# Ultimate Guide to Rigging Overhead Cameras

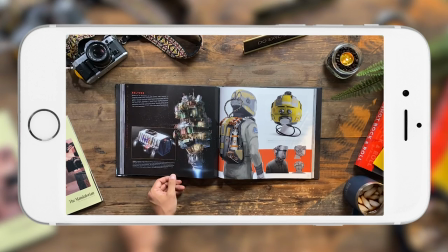0:00 This is significantly better than most things I film on my iPhone. $10.15 for the clamp, $10.15 for the stand.
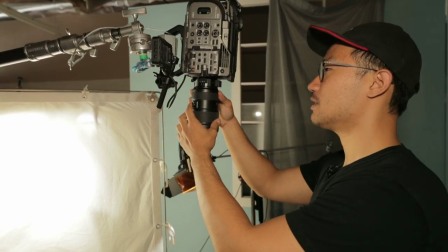0:07 Easy. You know, sometimes in life there's lots of stray things happening, and sometimes those happy accidents are the best part of what you see. Yo, what is going on, Dean Mogul? My name is Ted, and today we're talking about top-down photography or videography.
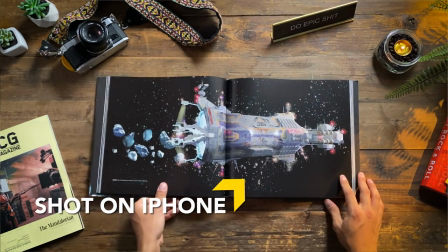0:23 How do you get shots that look like this? So, we're going to be going over how to do this shot, And to do this, I got my buddy Casey McBeth over here. Get over here. Hey, how's it going, man? What's up? Casey, of course, returned to the show. Casey, what is the normal camera that you usually use? So I purchased an FX9. Cool! We are actually going to use this for the first time ever in any mobile app. Really? We are! I'm going to use this camera, however, if you're watching this and you do not have a camera this size, we are also going to show you how to do with shots like that with your iPhone, and shots like this with a DSLR. And we're also going to show you how to do a top-down rig with a larger camera like an Alexa, a RED, or even the Sony FX9, which we have here today.
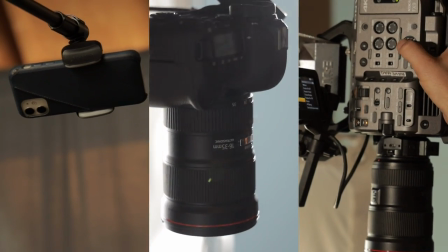1:00 So, three different ways to rig cameras, three different ways to get top-down shots, and let's do this. You ready? Hell yeah. Okay, so, real quick, because I'm a lighting nerd, and because we are super dorky here, we went ahead and lit this, because we were so excited and had too much fun doing it, and we got carried away. But, if you're curious about what the lighting is in this actual shot, Gacy, you wanna walk it through what actually happened to you? Yeah, absolutely. So, I think a big part of any top-down shot is trying to make it look nice, And not only is that staging, not only is that rigging, but it's also lighting.
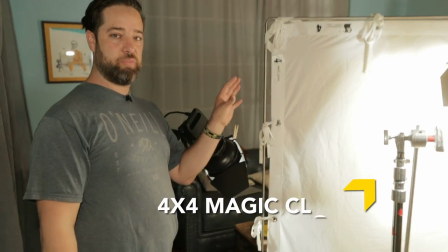1:28 So what we did is we brought in a large diffusion so we could have some soft lighting coming from, you know, the best direction.
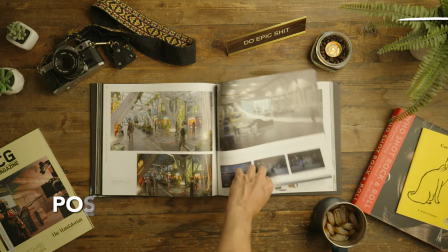1:35 Obviously, whatever you're shooting, you need to kind of take into consideration, like, is it reflective? Is it going to soak up a bunch of light?
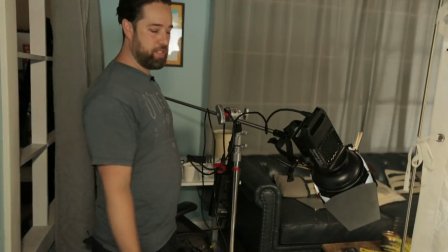1:42 Is it going to block a bunch of light? And then Ted really wanted to kind of spice that up because even though that does look nice, there's more that you can do.
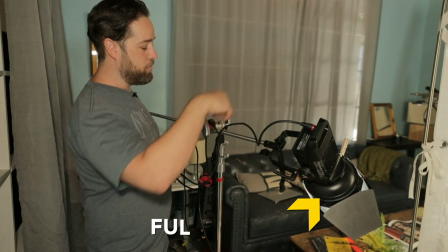1:47 So we added a slash of light. We warmed that up for a little bit of color contrast as well.
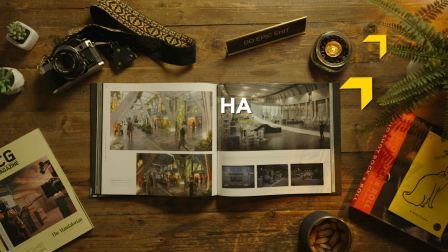1:51 So now we've got shadows Intensity of light and color all playing to kind of break up the scene and it's nice because it makes it feel more
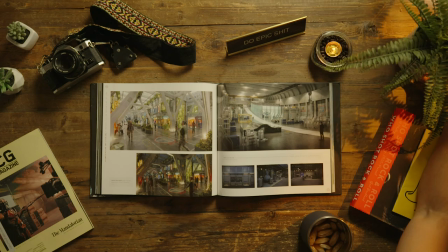1:59 natural Because you know sometimes in life There's lots of stray things happening and sometimes those happy accidents are the best part of what you see There
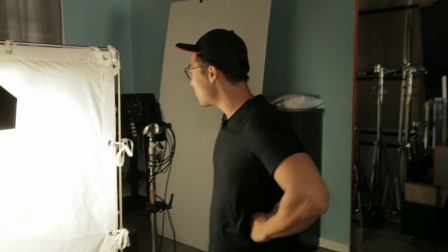2:06 you go. Now you see what that looks like Now though, we're gonna do the actual rigging of how to get this set up, right? Yeah, absolutely Casey real quick if we are setting up something like this with an iPhone and we want to get a beautiful top-down shot We want our thing to look like chef's table. How do we do this? Where do we start? Um, I mean first thing we're gonna do is just have something that we can attach this to so we need to get Something above the table. So either that be a stand with an offset arm Either be some sort of rigging system like across the table where you can attach it Or if you have something on the ceiling already, but that's pretty unlikely So what we've got over here is a stand with a iPhone holder on it And basically the main thing about a stand like this and what you are looking for if you are looking online to buy something like this is you were looking for a boom stand.
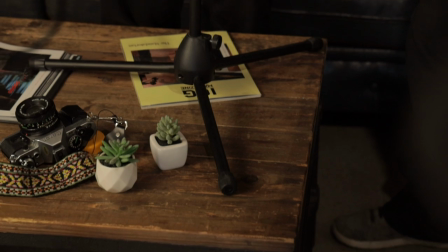2:51 And a boom stand basically just means that the stand is going to have feet like this on the bottom and an arm that booms out.
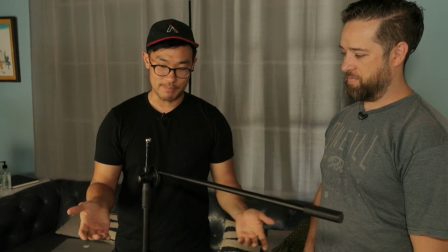2:56 Now what's cool is that because we're shooting this on a phone, we don't need something super heavy duty. Do not put your DSLR on this.
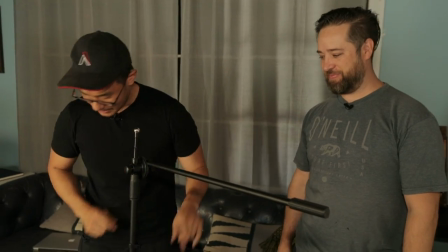3:02 Do not put your retro lights on this. And then likewise, after you've got that, you've got your clamp here.
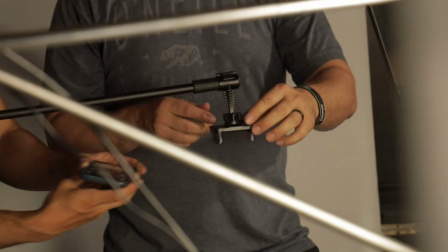3:07 Yep. We're gonna throw a phone on here. And then I'm just going to walk in here, clamp that in.
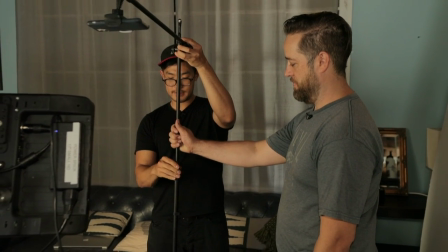3:14 You wanna find a texture or something that looks nice that'll actually look good on camera. I don't know what that is.
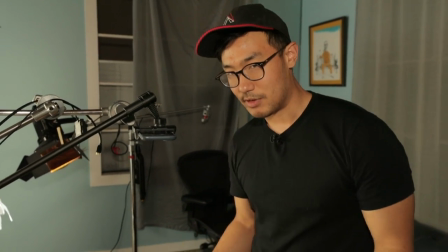3:19 Maybe you're cooking, maybe it's a metal table or something, but you want to avoid things that are really reflective Wood is a really nice texture because it has a lot of texture
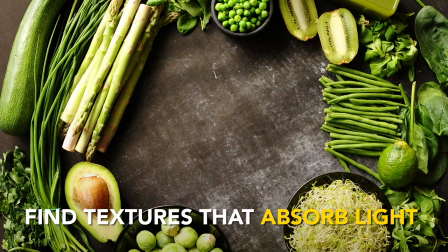3:25 a lot of kind of natural things that light will get caught into And also just looks nice if you're doing this
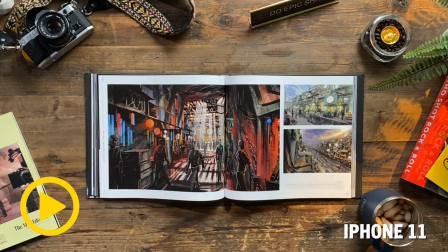3:30 kind of hipster organic thing. So here's our shot looks pretty good Why don't you show us the book coming in?
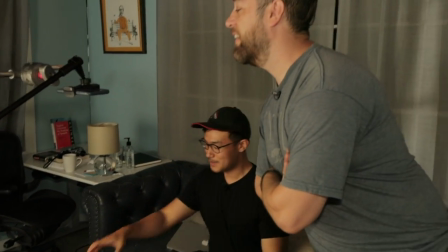3:35 See some modeling? Yeah, you got to watch the frame then you tell me what to do All right, you ready? Yeah feels like the beginning of like a Hipster camera fairy tale.
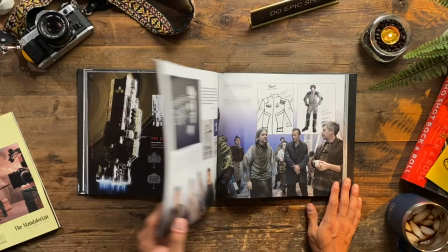3:43 See now what needs to happen is one of these pictures needs to come to life and the camera zooms into it It starts the movie.
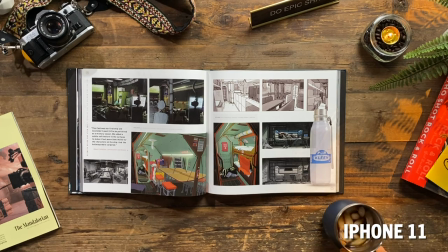Did it work? Did I sell it? Yeah, for hand modeling it's all about the natural details. So the little swirl, it makes it feel real.
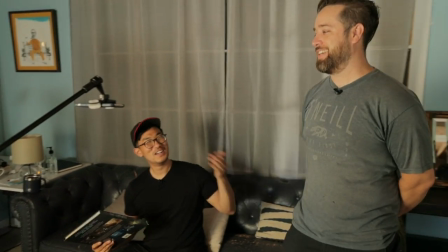4:06 Oh! That's like a full story. With the bonus!